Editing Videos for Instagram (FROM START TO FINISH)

Hey, what's going on, guys? My name is Dakari. Welcome to my channel if this is your first time here. So on this channel, I wanted to show you a little bit of behind the scenes of my workflow and why I choose to make certain decisions, especially when I'm creating things for social media. So that's what we'll be going through today. I'll walk you a little bit through the editing process, and you'll also get an understanding of why I choose to make certain decisions when I am posting on social media. But for now, let's go ahead and get into the edit, and then I'll show you some of the Instagram social media strategy stuff later on in this video.
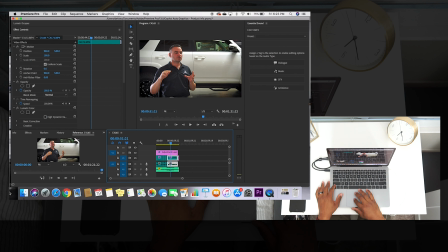(0:28)
Let's get into it. Alright, so the first thing I'm going to do is bring in some of these shots I have from a previous shoot.
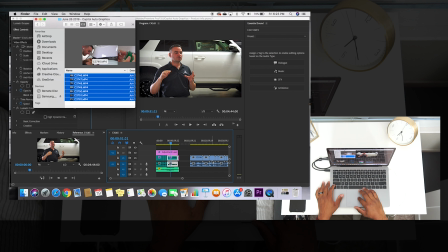(0:36)
I needed some B-roll just to add a little bit of flavor to the video,
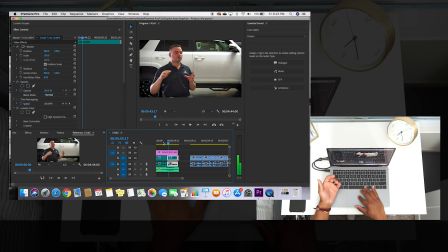(0:40)
and so that it's not just him talking the whole time, because that can easily lose someone's attention.
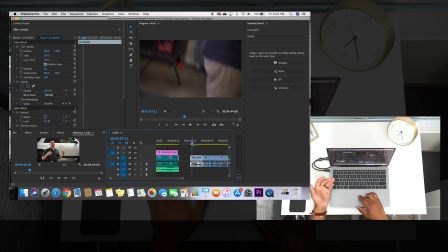(0:46)
So I'm going to add in some of these shots from a previous shoot where it's them actually working on the vehicle and all of that action shot stuff.
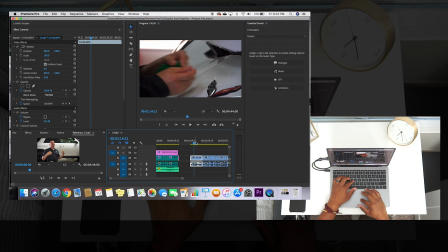(0:54)
So that'll help it out. That way it gets a little bit of flavor, especially when he's speaking about different things. It'll get the viewer's attention.
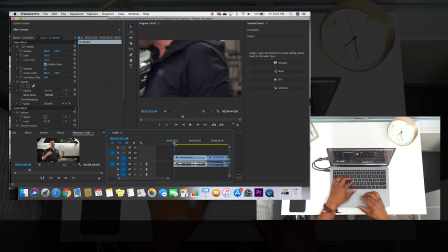(1:01)
So it'll be a little bit quiet, but at least you can see what I'm up to and why I'm choosing to make certain edits and cuts on this video. So I'm gonna watch through this one and see what I like and what I don't like.
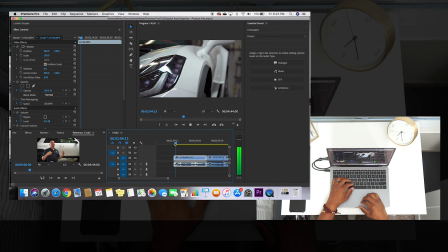Let's skip through this.
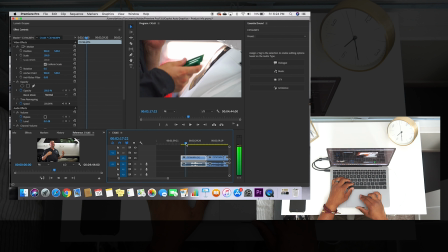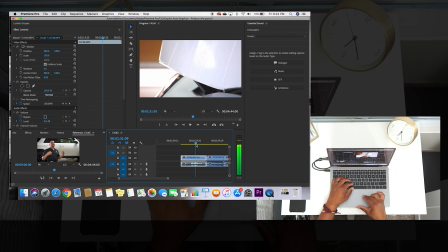Okay, so this is cool, but as people are like really in their workflow, sometimes there are certain things you don't want to show. So like this, for example, he has some of the equipment in his mouth,
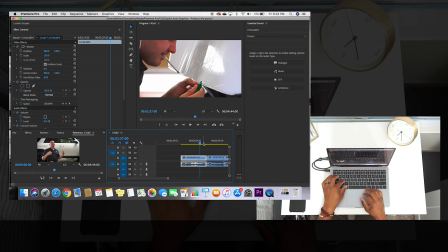(1:51)
so that scene I don't want to show, especially because this will be a video that some of their new customers will see.
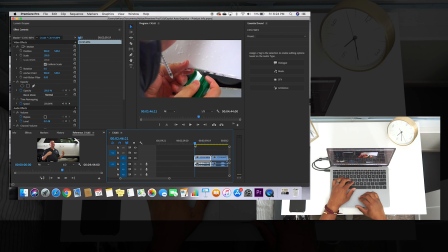(1:57)
So let's go on to the next shot and see what we have.
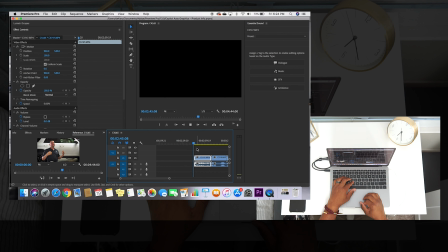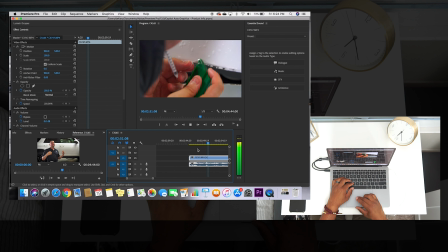Alright, so see, this is not as bad.
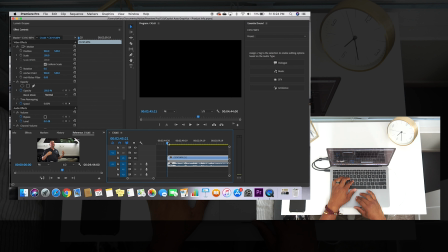(2:16)
It's still like in the scene, but it's not as dramatic as it was when it was like showing his face with the like needle thing hanging out.
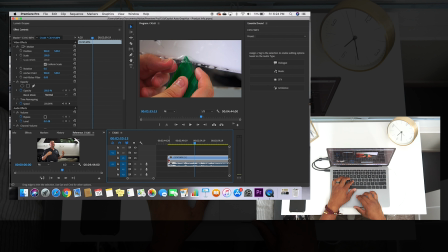(2:25)
So we'll go ahead and chop that right there. Okay, so see this right here, the needle thing is out of the scene, so let's start right there.
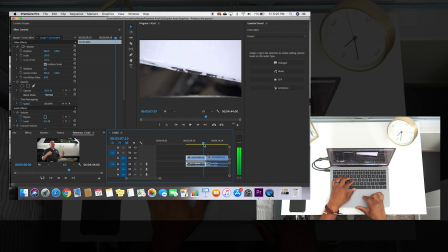(2:44)
And then we will probably use some of that.
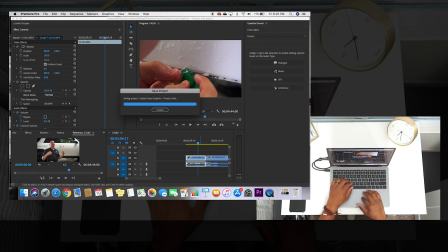(2:51)
Okay, cool. So we'll use some of this. I'll just keep that on the side.
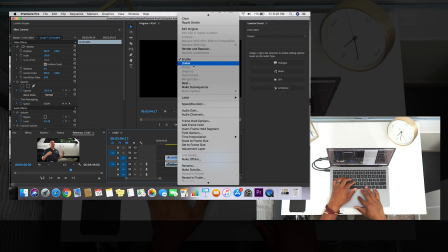(2:55)
I don't need this audio because there's already audio of him talking, so I'm just gonna go ahead and unlink this and then just keep the audio portion.
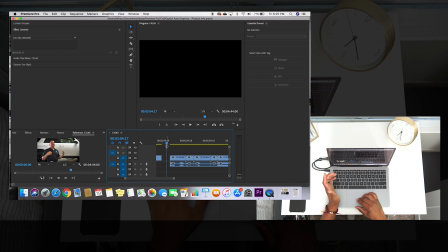(3:03)
That way I don't have to worry about that being in there, because clearly we don't want it in the final video anyway.
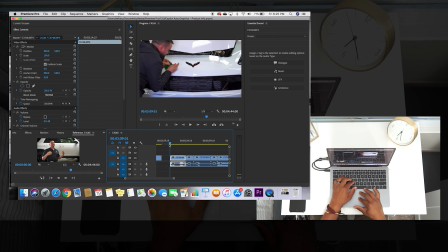(3:08)
So let's go to the next scene and see what we have. Okay, let's see what we got.
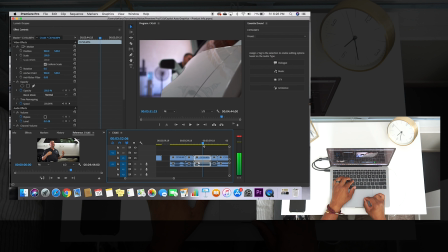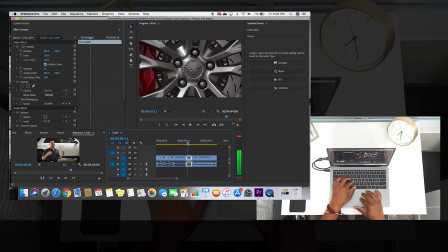(3:30)
Let's see. That's just the vehicle.
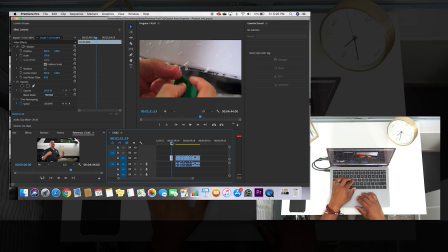(3:47)
Alright, so there's only one thing out of this I'd probably use, and that was that shot from earlier. Because that's just shots of the vehicle, which could kind of use.
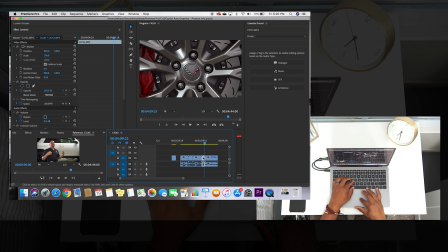(4:05)
This we definitely don't want to use.